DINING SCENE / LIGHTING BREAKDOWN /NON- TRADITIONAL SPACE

hello guys how you doing i hope you're well today we want to make a diner a scene lighting breakdown we're going to complicate it a little bit though so we are using a non-traditional space we're using a dining space in a corner and the room is completely with white wall so it's going to be bouncing the lights everywhere so it's gonna we will have to dominate the light really well in order to achieve the results that we
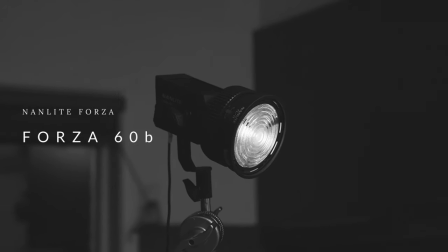[0:26]
want i'm going to be using my two nine lights for 60 the Forza 6TB as my backlight and the Forza 6TB as my main light, my key light and I'm gonna be using the umbrella the 100 centimeter umbrella so
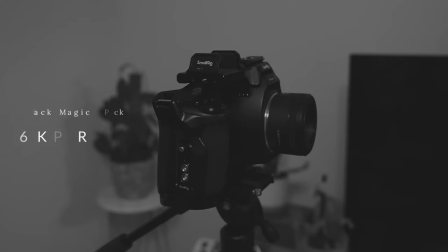[0:39]
I'm using today the Blackmagic 6K Pro and I'm using a
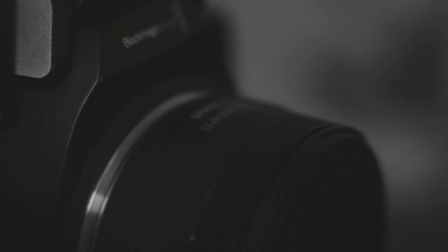[0:45]
15 millimeter lens in full frame here because it's a super 35 because it's a 75 but then as soon as I put it up I realized that because all my walls in this space are white the walls that have out all of them are white the light it was bouncing too much so the the scene was very flat and i didn't want that i really wanted a little bit more moody i wanted to control really well the light and obviously i didn't want to see the light on it so i used a top light i changed it to a foster 60 and as you can see it
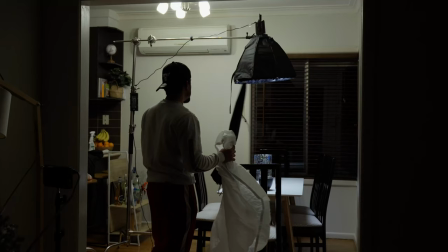[1:22]
was affecting the whole room and i didn't like it especially because all the walls are white so I was it was bouncing everywhere so I needed
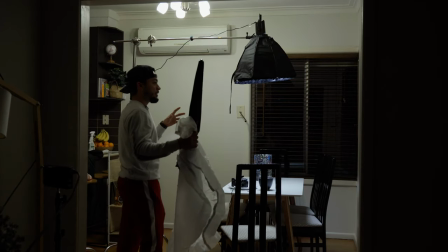[1:30]
to use a bigger source or a modifier that I can control more
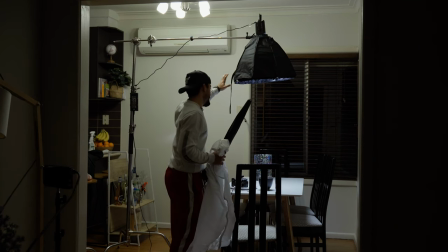[1:35]
so that's what I brought my 60 centimeters softbox and I put a
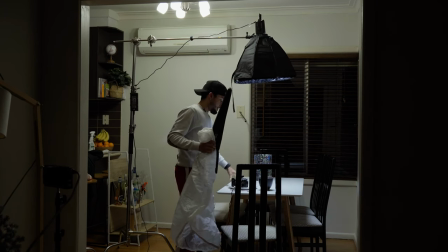[1:41]
grid on it so it will only affect my face in the front side
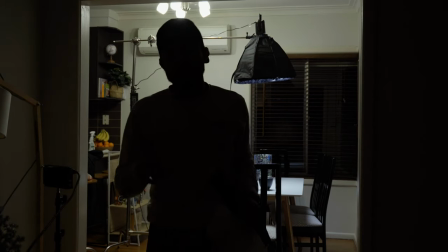[1:47]
and the table so I want everything else will be black as you can see
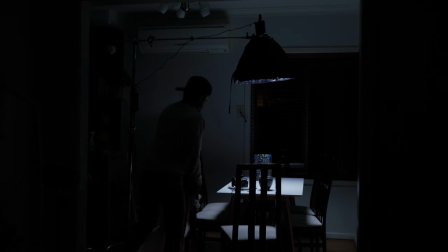[1:53]
now so now you can see that it's only affecting my face bouncing to the table back
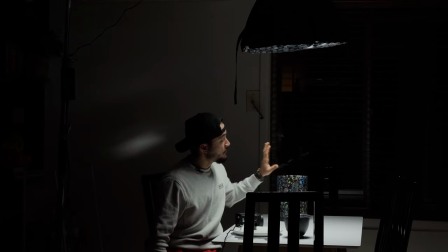[2:04]
towards my face so it lights up but the room is still there so what we need to do now is we need to give me some backlight so that's what we're going to do now so with
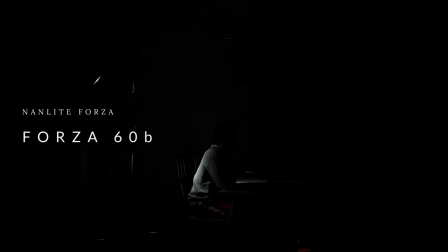[2:15]
the forza 60b that will look like the forza 60b as a backlight with the fresno so as i mentioned that day on the shoot when i was recording i was using my first 60b as my backlight but i forgot to mention that i was using the fresno with the band doors so i could control a little bit better um where my lap was hitting so i didn't want to touch as much the walls that i had in front i wanted to
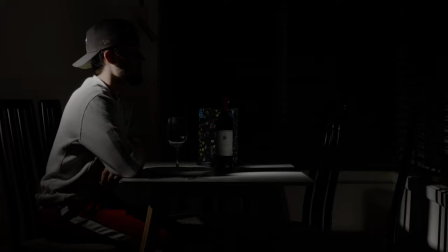[2:40]
be very directional and only hit my back and what was my back of my head that's the only part that i wanted to effect in this shot. Now I'm going to show you how it will look like once I turn it up each light on and we will the result with no light, with only my backlight, my key light and then how it will be bouncing everywhere. This will look like no lights and then this is how it will look like with the
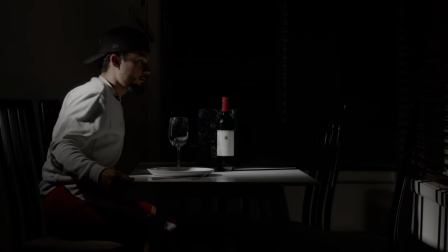[3:05]
backlight only and this is how it will look like when we add the key light.
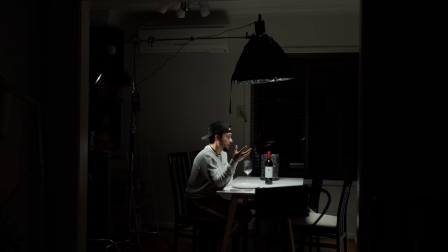[3:11]
So the key light 60 centimeters softbox with a grid bouncing from the table white table to my face backlight here separating me from the background which is a little bit dark then for my close-up what did i do so my key light and my backlight were about 40 and 60 then what i did was because i was using for the close-up of the wine when i was pouring it into the glass uh it was 120 frames per second so i would lose
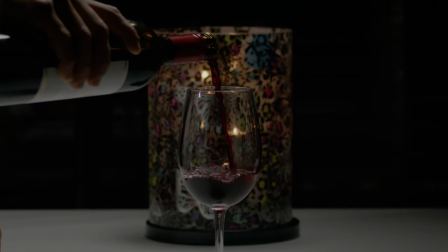[3:46]
a lot of light in there so what I did was I'd increase the power of my key light and a little bit of the backlight so the key light was fully 100% and my backlight was around 75 to 80% so that way I could achieve a similar exposure than what I had before.